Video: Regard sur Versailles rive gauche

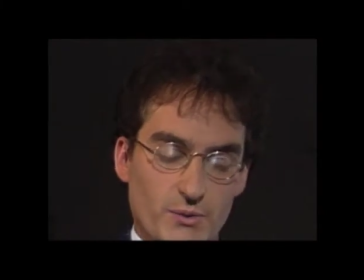[4:12] Oui.
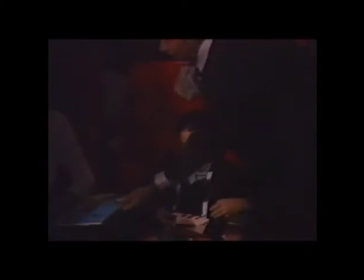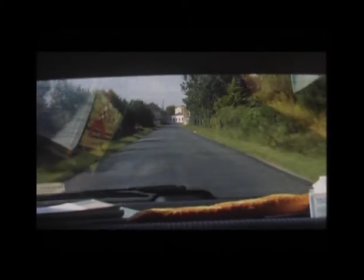[4:22]
Et depuis, j'ai continué de la mettre dans chacun de mes films. Alors, je la pose. Alors, le jeu, évidemment, après, c'est de la retrouver. Mais au départ, ça n'a rien de superstitieux. ou comme Hitchcock. Pour moi, c'est comme une espèce d'idéal de la mise en scène, c'est-à-dire une espèce d'objet parfait. Si on met un quatrième pied, c'est pas joli, il y a quelque chose d'impur. Si on enlève un pied, c'est plus une fusée. Et je me suis dit que souvent, la mise en scène, c'était, surtout après au montage, d'arriver comme ça à une forme pure. Et puis c'est aussi une espèce de cristal d'enfance que je pose comme ça dans chacun de mes films, genre pour ne pas oublier, de garder cet esprit, cette espèce d'enchantement du début.
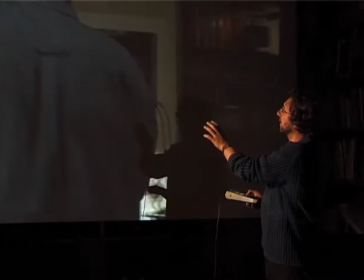[5:10]
Alors regardez, là on passe au travers de la porte. C'est une porte très étroite.
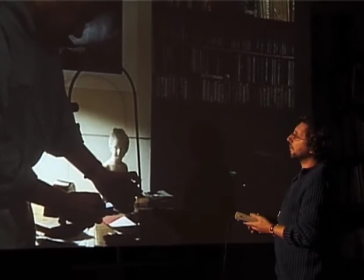[5:16]
Et c'est une des premières gageures techniques de Versailles Rêve-Gauche,
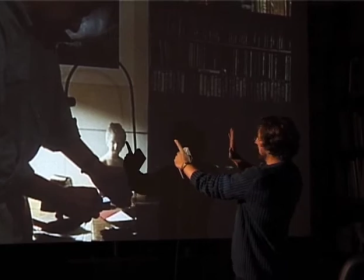[5:20]
c'est qu'on nous avait fabriqué des petits rails de travelling qui étaient juste larges comme ça, avec du coup un tout petit chariot.
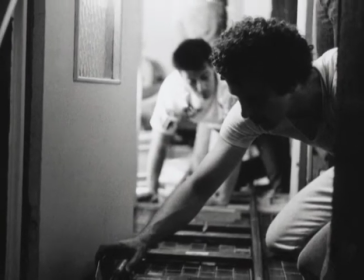[5:25]
Il fallait que l'opérateur et l'assistant montent ensemble de par tête autour de la caméra, s'ils étaient un tout petit peu désynchrones. synchrone, tout basculait.
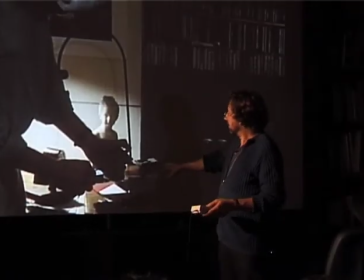[5:33]
Et c'était donc assez compliqué.
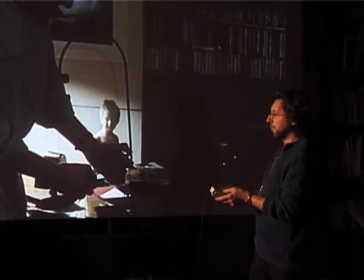[5:36]
Ce juste changement de pièce comme ça, auquel je tenais beaucoup pour, évidemment, mieux raconter l'espace, c'était une vraie gageure technique.
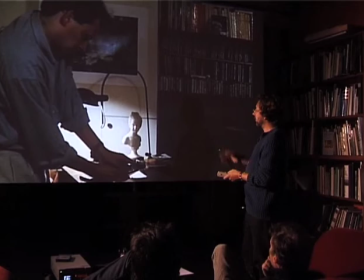[5:47]
Voilà, tout était fait. On avait un plan de travail très serré, on a tourné en neuf jours, donc tout le film est tourné en plan séquence.
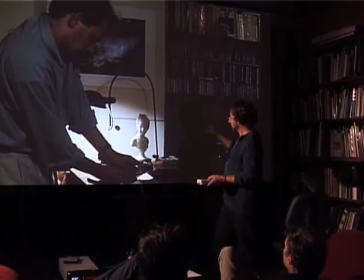[5:57]
Le plan continue, puis on va revenir vers le voisin. Évidemment, il y a des choses qui passaient un peu à l'as. Par exemple, l'encens finissait par se sentir mauvais. Alors, il tuait la mauvaise odeur avec un autre petit vaporisateur. Ça, c'était pour nous faire comprendre ce que c'était que ce petit objet qu'il avait dans la poche, puisque ça va resservir après. Mais je sais que maintenant, si je tournais, peut-être que je ferais un gros plan. Enfin, je découperais sans doute un petit peu plus.
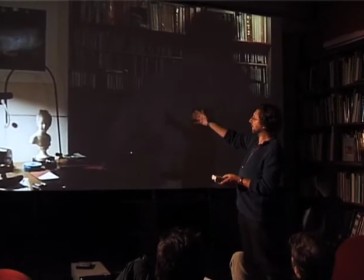[6:22]
Et là, il recommence la prise, en quelque sorte. Elle arrive, donc il remet la musique en tant que metteur en scène.
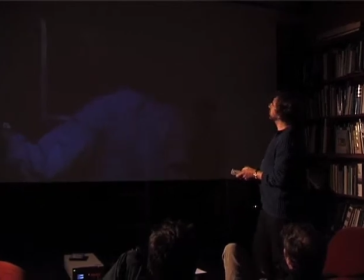[6:29]
Alors ça j'ai beaucoup joué, vous verrez le personnage,
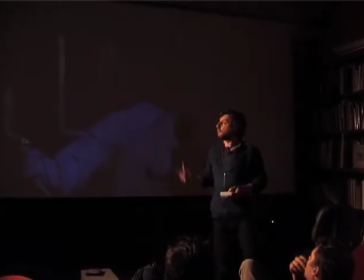[6:32]
un acteur pas cher c'est la dame au ruban bleu de Vermeer parce qu'elle apparaît souvent comme, elle nous parle à nous, elle nous interpelle,
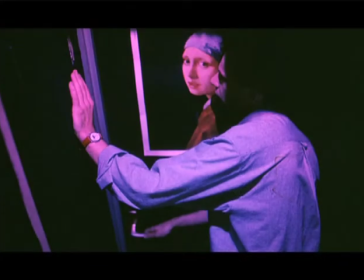[6:41]
enfin il y a un jeu comme ça, elle nous prend un parti, c'est assez amusant.
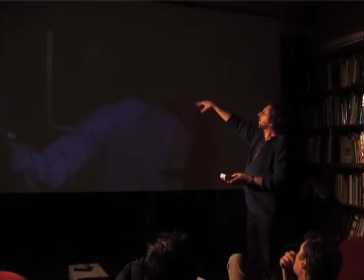[6:47]
Et là ce qui était chouette c'est qu'il y a presque un truc amoureux, il se plaque contre sa joue.
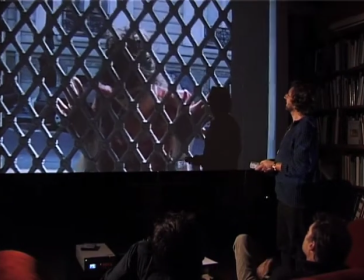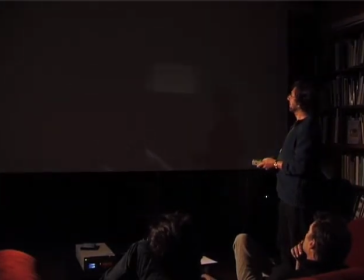[7:02]
ça genre venait pas qu'on puisse faire ça un panneau est terminé en gros plan
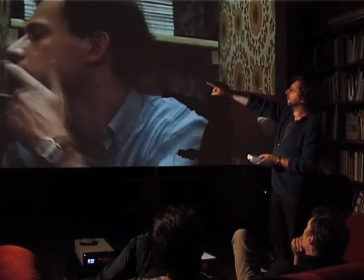[7:07]
sur Arnaud de Fanel donc un petit peu aristocrate contraste évidemment avec le petit bouton au bout du nez ce qui était drôle c'est que Denis
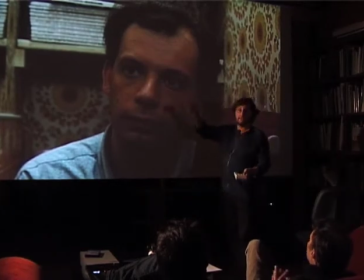[7:15]
les toilettes étaient tellement petites on a vu l'extérieur c'est que du coup
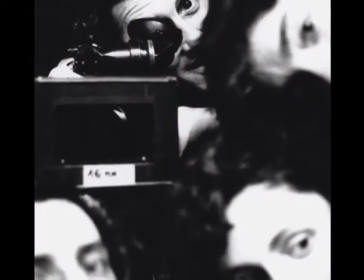[7:19]
Denis ne pouvait pas sortir tant qu'on avait installé la caméra la lumière ne pouvait pas sortir même pour aller faire ses besoins
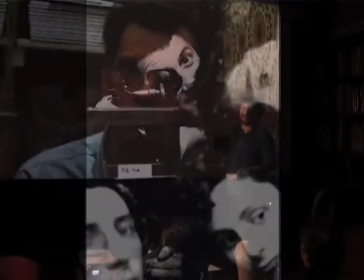[7:27]
alors qu'il était Sur les toilettes, c'était particulièrement cruel, il était coincé,
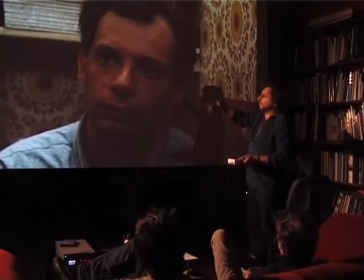[7:33]
parce que c'était long, on a tourné, évidemment on tournait toutes les scènes, donc toutes les scènes de toilettes ont été tournées d'un coup,
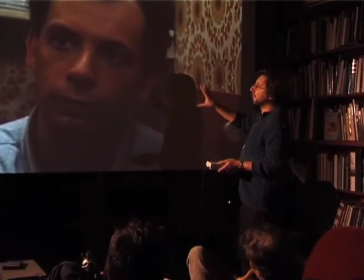[7:39]
même quand il lit après le livre, et il était séquestré dans ses toilettes.
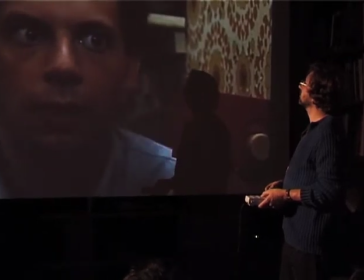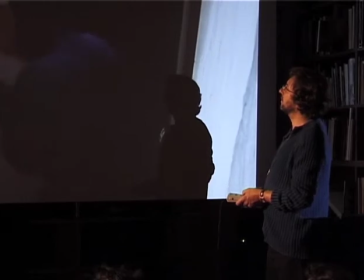[7:50]
Alors on retrouve le petit vaporisateur,
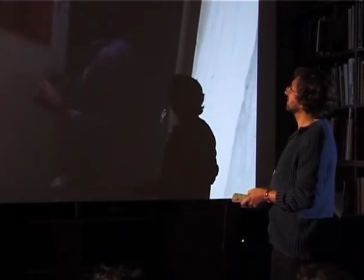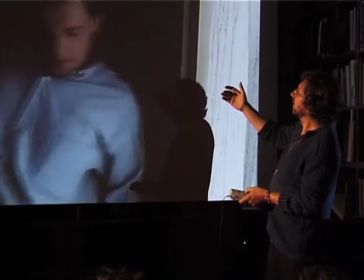[7:57]
il s'éloigne, et puis là il va rentrer en action en tant qu'acteur, hop, il recommence, action.
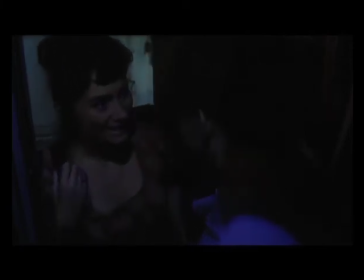[8:10] claire déjà donc je me disais que tu devais être en avance c'est la première prise parce qu'ils sont pas au point et c'est ça qui est bien je sentais que j'étais une fille très ponctuelle mais je m'étais pas du tout trompé mais entre je t'en prie reste
dans le noir oui mais je crois que la minuterie a marge plus bon
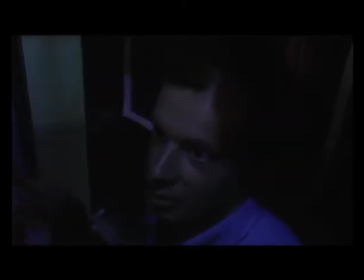[8:27]
voilà là dans le jeu il ya quelque chose de très frais qui tient à ce que c'est pas en place quoi
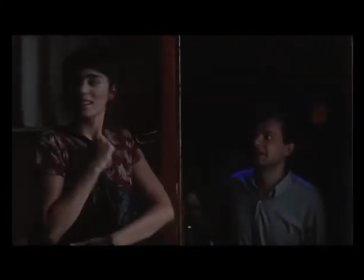[8:31]
c'est pour ça que souvent il faut filmer les répétition bonsoir
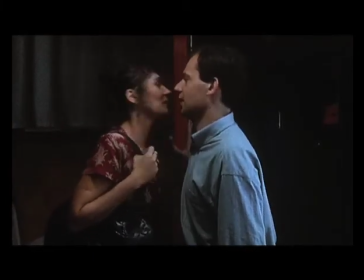[8:37]
parce que je sens que ça
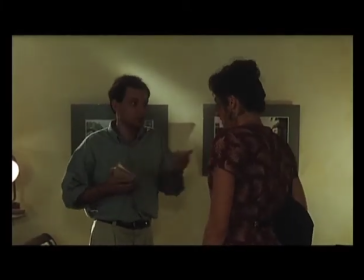[8:42] va me plaire très très joli ça je te remercie infiniment parce
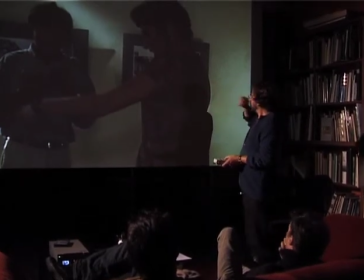[8:51]
que c'est les temps comme ça isabelle de naturel qui me plaît beaucoup dans l'hésitation enfin c'est la première fois que je rencontrais isabelle et c'était C'était pour moi très impressionnant de voir,
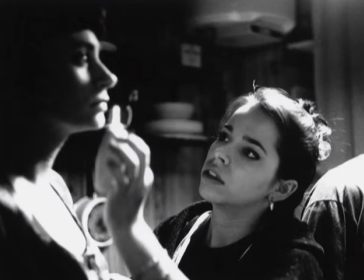[9:07]
c'est mon premier contact avec une vraie actrice, de prendre des temps au moment où il faut.
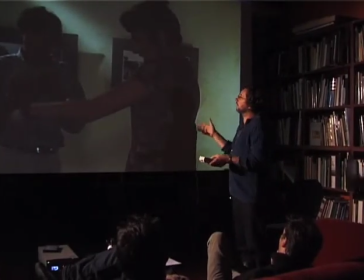[9:13]
Parce qu'on est angoissé, on se dit bon là il se passe plus rien et qu'il y ait des blancs comme ça,
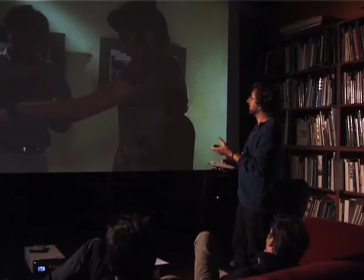[9:19]
c'était pour moi très important.
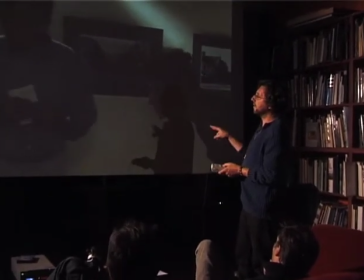[9:25]
Alors la travelling reste comme ça.
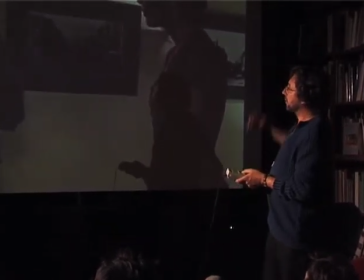[9:28]
Je n'ai pas filmé les images d'Hergé parce qu'évidemment à l'époque j'avais peur que la fondation Hergé interdise de filmer les images.
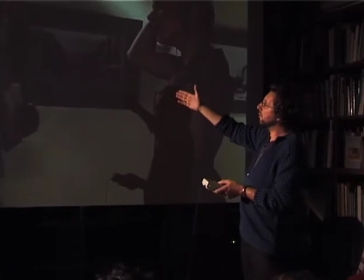[9:36]
Et finalement, c'est beaucoup mieux de ne pas les voir parce que c'est des images tellement connues que quand Denis les décrit,
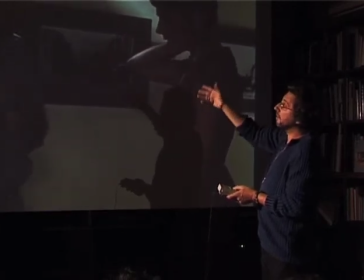[9:44]
ça nous évoque tout de suite quelque chose. Les images, on les voit sans qu'elles soient filmées. Ça, c'est toujours mieux.
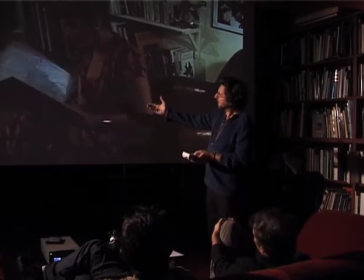[9:51]
Alors, elle fait un geste sacrilège. Elle va... Je ne sais pas si c'est là. Le Tintin va trop s'ouvrir.
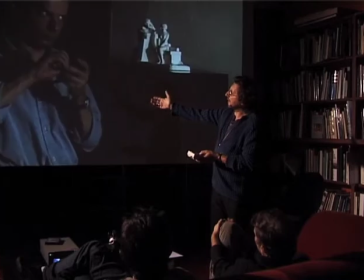[9:57]
Les collectionneurs d'Hergé... Voilà, ça, c'est très mauvais pour un livre. Et ça, c'est là où on découvre que le cinéma est plus important que tout le reste parce que j'étais un peu fétichiste avec ses bouquins et là tout d'un coup je m'en fichais complètement Isabelle aurait pu le déchirer
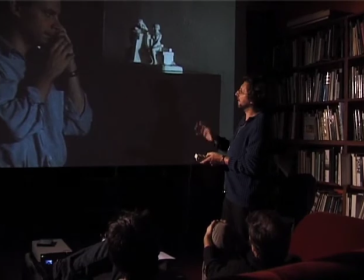[10:10]
c'était pareil je sortais vraiment de mon petit univers perso pour pour tourner avec d'autres alors je me suis longtemps posé une question sur ce plan là je l'ai monté,
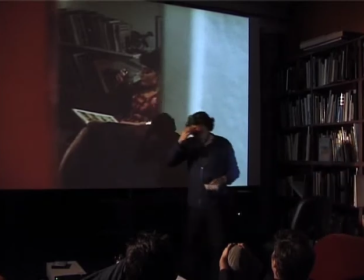[10:25]
j'ai fait un panneau sur elle aux jambes et des jambes à elle et ça c'était une question quasi morale un peu comme en exagérant le travelling de capot de Serge Danet,
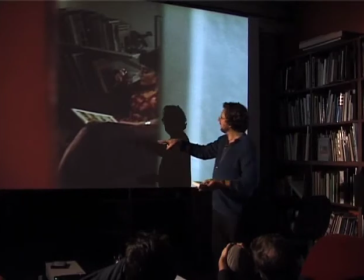[10:33]
c'est-à-dire montrer une femme en partant des jambes jusqu'à la tête ou de la tête jusqu'aux jambes.
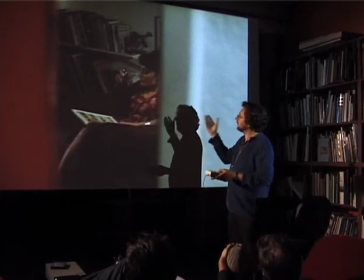[10:37]
Et je me suis dit, comme c'était vers un rive gauche, et que ça se voulait classieux, etc., on entendait vaguement du Handel, soyons triviales.
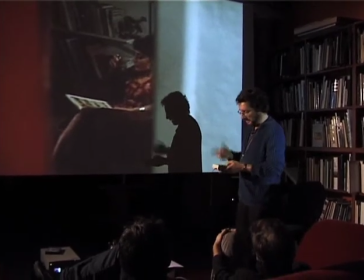[10:44]
Et du coup, je suis parti de la tête et descendu aux jambes. Mais ça a été une hésitation très longue.
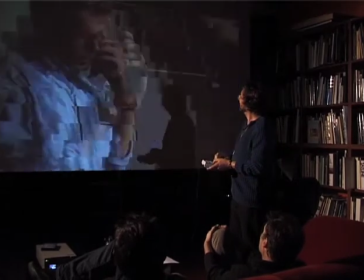[10:51]
Tac. Ça roule. Et je voulais justement, tout d'un coup, que ça soit entre garçons, encore des dragueurs.
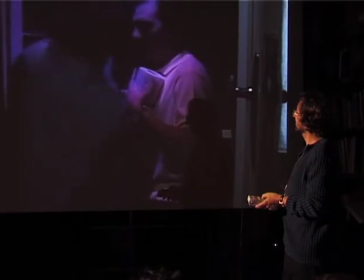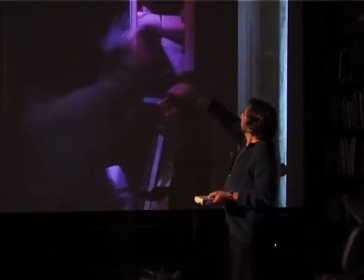[11:08]
C'était l'agencement naturel de l'appartement, le compteur, j'ai exploité tout ce que j'avais sous la main.
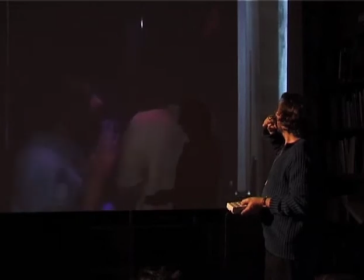Toujours la mise en scène.
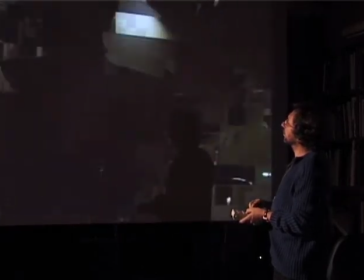[11:29]
Après, je crois qu'on est moins systématique, mais j'étais très content que tous les mouvements de caméra soient uniquement pilotés par les acteurs.
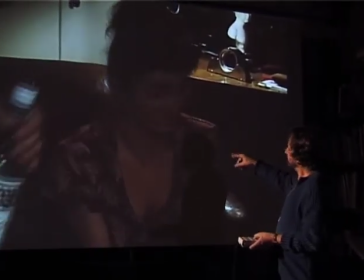[11:37]
La caméra d'elle-même ne se promène pas. Et par contre, ce sont les mouvements des acteurs qui permettent de cadrer chacun.
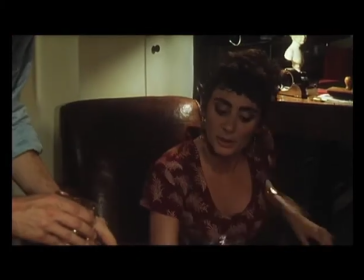[11:47]
Le fait qu'elle se lève va nous amener naturellement à Michel.
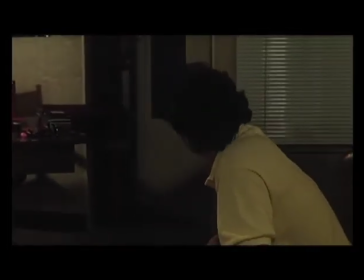[11:53]
Voilà, ça claque. Michel. Denis rentre dans le champ, etc.
Oh putain, qu'est-ce qu'elle est bien foutue !
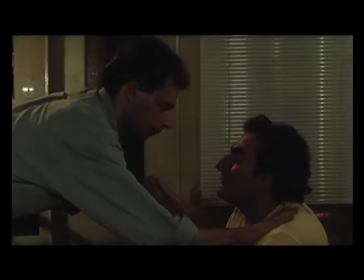[11:59] Elle est bien foutue ! T'as vu ça ? Dégonne pas !